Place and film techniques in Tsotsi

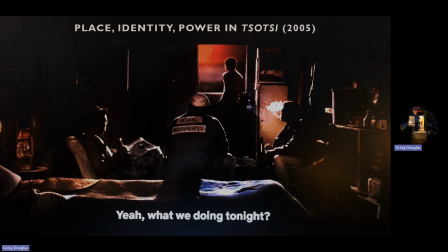Throughout the film, we actually get closer and closer and closer to understanding him, right? So this little shift in the scene from distant to close is going to foreshadow or mirror
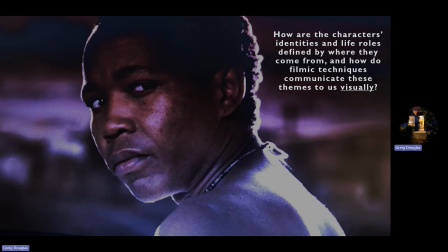our own journey as an audience through the movie, which is going from disliking Tsotsi, thinking he's a bad guy,
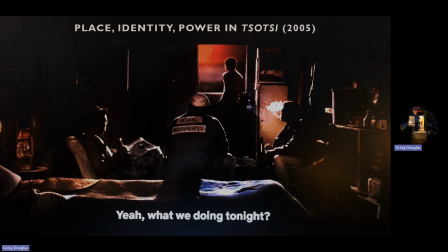not understanding his motivations or his psychology, to at the end of the movie kind of being on his side, having been won over by him, right? The other thing that's interesting about this frame is that we've got these 3 guys in front in the foreground, they're the base.
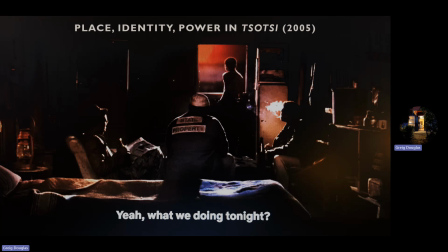Tsotsi's head is actually the top there of a triangle, right? So if you look here, it's a triangular composition in the scene. And that's a kind of classical thing any artist would do. An artist would paint a picture like that, where the foreground has a strong base,
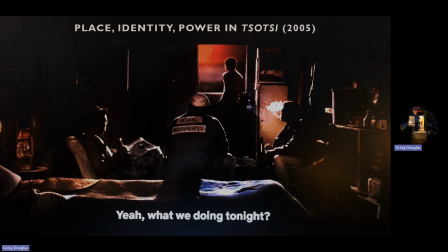and it leads your eye to the top of a vanishing point at the top of a triangle in the distance. And it creates a really nice balance in the frame.
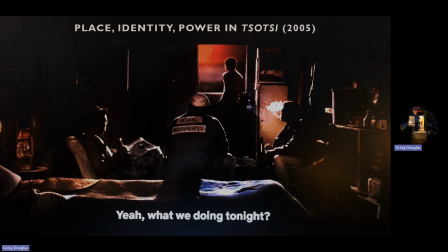And it's like the director is saying, at the beginning of the film, this is the balance of the story that you're in. This is the status quo. This is how things are right now. This is how things are set up. This is the balance. But Tsotsi, he's the leader. He's the mysterious guy.
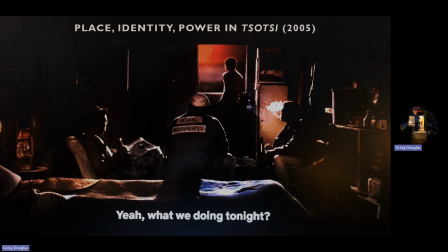He's the main character. And these 3 guys are his accomplices, and they make up the state of things at the beginning of the film together. Over the course of the movie, as things happen, the status quo is going to change.
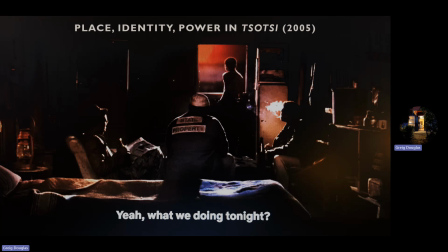Okay, it's going to become a different balance or different order of things. But how? What happens? And what does it look like by the time the movie's finished? So it's like, again, we're getting cued in by the director to have all of these little unconscious impressions develop.
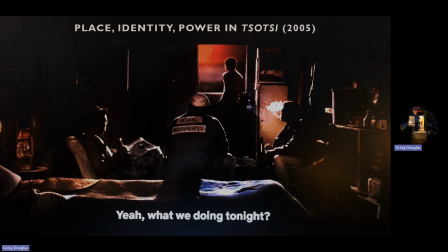Another thing might be, say, the color. If you look at the color that Tsotsi's looking out at, the sky is blood red, and red is a constant thematic choice that we see in the film. Tsotsi will often be wearing a red shirt, for example.
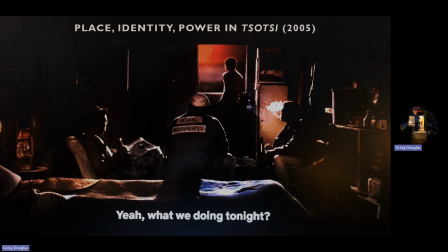Very often the sky around the places the characters move through is red as well. What does red imply? You know, fire, passion, but also danger, blood being spilled as well. And red is just a very common color throughout the movie.
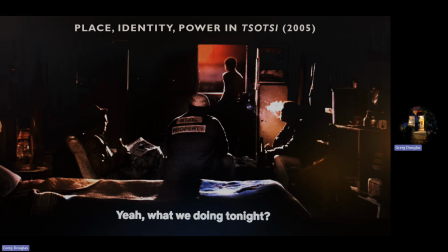At some point, when Tsotsi changes, then the colors also begin to change into a different color too. So all of these little cues are things that are just plugging us into the things the director is trying to hint at, not tell us directly, because
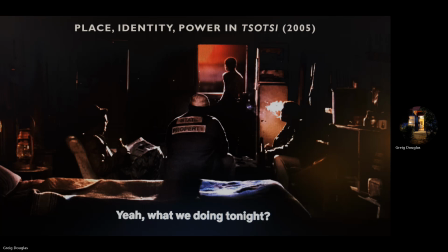that can be boring, or like feel like a lecture, like you're being taught something. Whereas just having it be subtly suggested to you that you can work it out and see it for yourself is a way more powerful image of things.
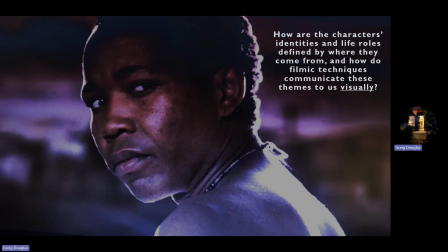Let me flip to this point where Tsotsi looks back at the characters with a look of um, menace. He's quite sinister. He's strong. He's powerful.
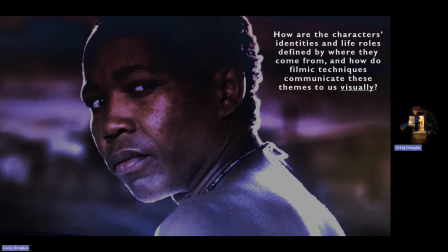He's clearly the leader. He doesn't have a shirt on at this point, so he's almost like kind of naked, like an animal or something like that, right? Just he's in his element. He's the big guy.
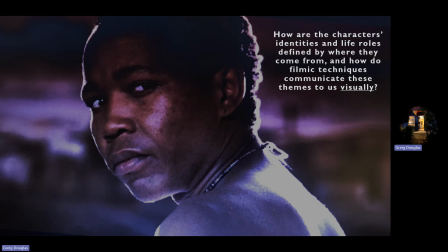He's the top dog of this particular status quo, right? And as they walk out of his shack into the night to go on a mission somewhere to rob somebody,
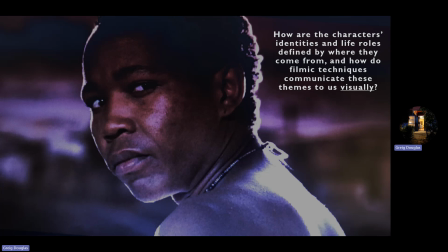we see how he's the guy walking in the front of this gang, and you can see how the camera moves on him.
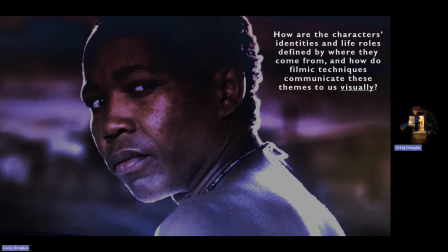It moves around, it pans on probably some sort of a dolly. The camera can be put on like a moving track, and it can follow around the characters as they walk.
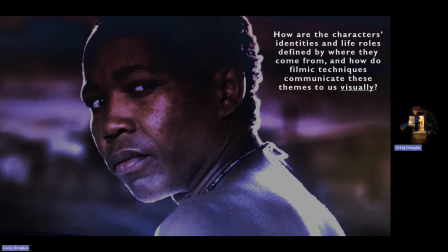So we have a sense of movement, but also it allows the camera to pull out at one point as Tsotsi walks off in the distance,
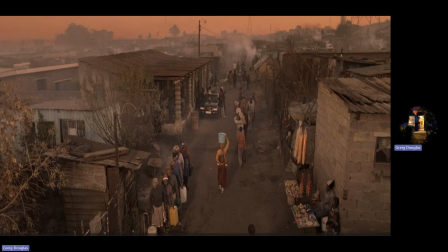and we get a full picture of the township that he lives in. Again, lots of color. You can see the skies are red, pink, kind of burnt orange, indicating smog, dirtiness. This place is unhealthy, but also it's got that sense of something sinister, danger.
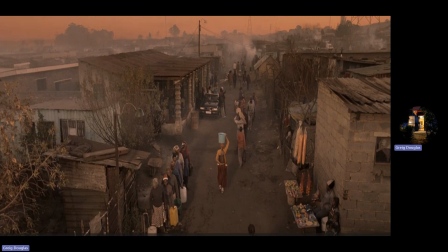It kind of looks a bit hellish. Like that's what the sky would look like in hell. But this is also Tsotsi's domain. It's where he's the boss and where he calls the shots. As he walks down the street, people make way, let him go through.
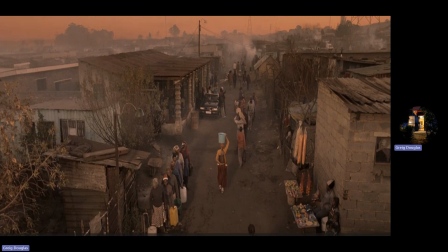He sees another gang member who banters with him. He throws a zap sign at him. And Tsotsi's his face in these scenes is very, very masculine, very macho, I think, is the other thing. If you look here also, it's a very disdainful, macho look.
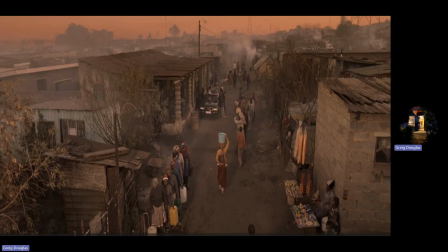He wants to be like a strong man. Okay. From there, the characters go off into the night, and the camera picks them up in a train station.
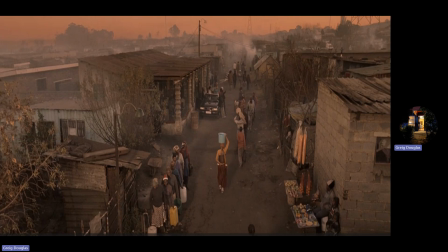If you look at the scenes in the train station, they're also very telling how the camera is situated or placed in the scene, how it moves, what it sees, how people are portrayed. The colors as well are sort of much more muted, blue, gray, dark, black.
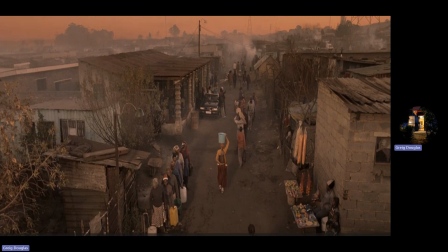Got that kind of sense of claustrophobia, of a bit of a dead, awful space that they're in. And in these scenes, we actually get to see for the first time what it is
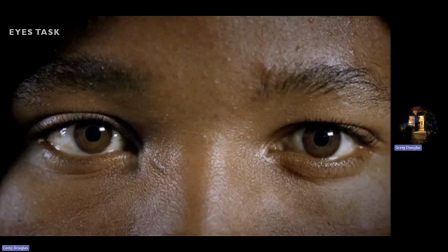that Tsotsi does for a quote unquote living. He and his gang go to the train station and they start to basically hunt for a victim. Who can they rob? Who's got something we can steal?
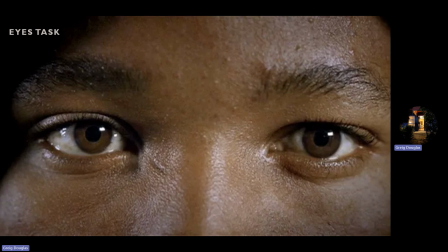And their eyes, or Tsotsi's eyes anyway, latch onto this older gent, maybe 60 years old, who's got an envelope full of cash. And he looks like an easy target. So they settle on him.
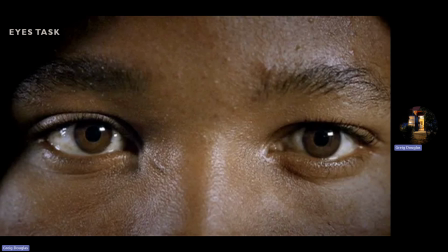And again, the way the camera moves and where it's placed and what it sees is very telling over the course of the sequence, because you see Tsotsi's eyes in this scene. The eyes play a very important role.
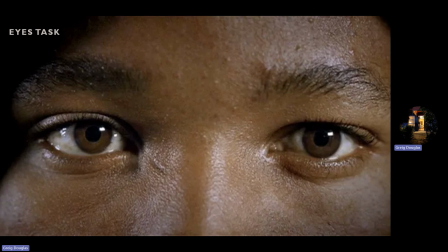The characters don't say anything to each other. No words are exchanged. It's just glances, looking, watching, and moving. And that's also what the camera does. The camera watches Tsotsi watching and watches how his eyes pick up,
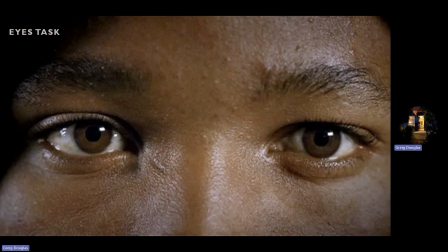look at targets, discard them, and then settle on the one it actually wants. And the camera actually pushes up closer and closer and closer on his face throughout that sequence. It pushes up in and zooms in until it's got an extreme close-up here of his eyes. And his eyes are
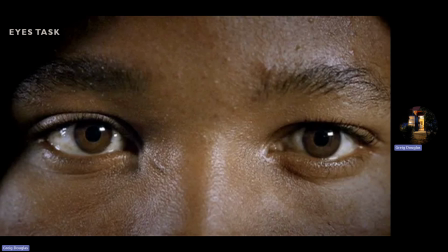watching this old man and deciding that he's the one they're going to rob and steal all of his money. And I think it's it's weird when you look at somebody in the eyes, isn't it? Like if you look at somebody for just 2 or 3 seconds, that's okay.
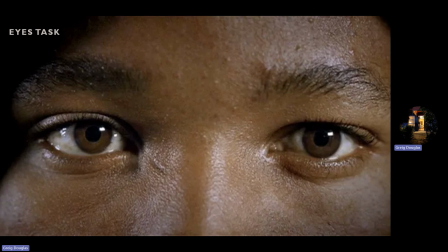But if you look at somebody in the eye for 10 seconds, then it gets really weird and creepy and quite menacing. And so when the camera locks in on Tsotsi's eyes like this, it can be
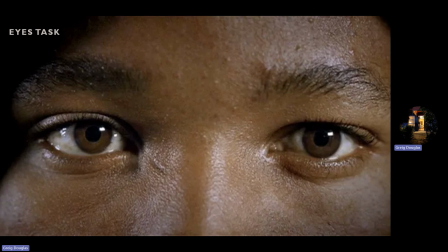very unsettling for the eyes to feel like they're watching you, but also for you to look into those eyes. The human eye is a very interesting thing.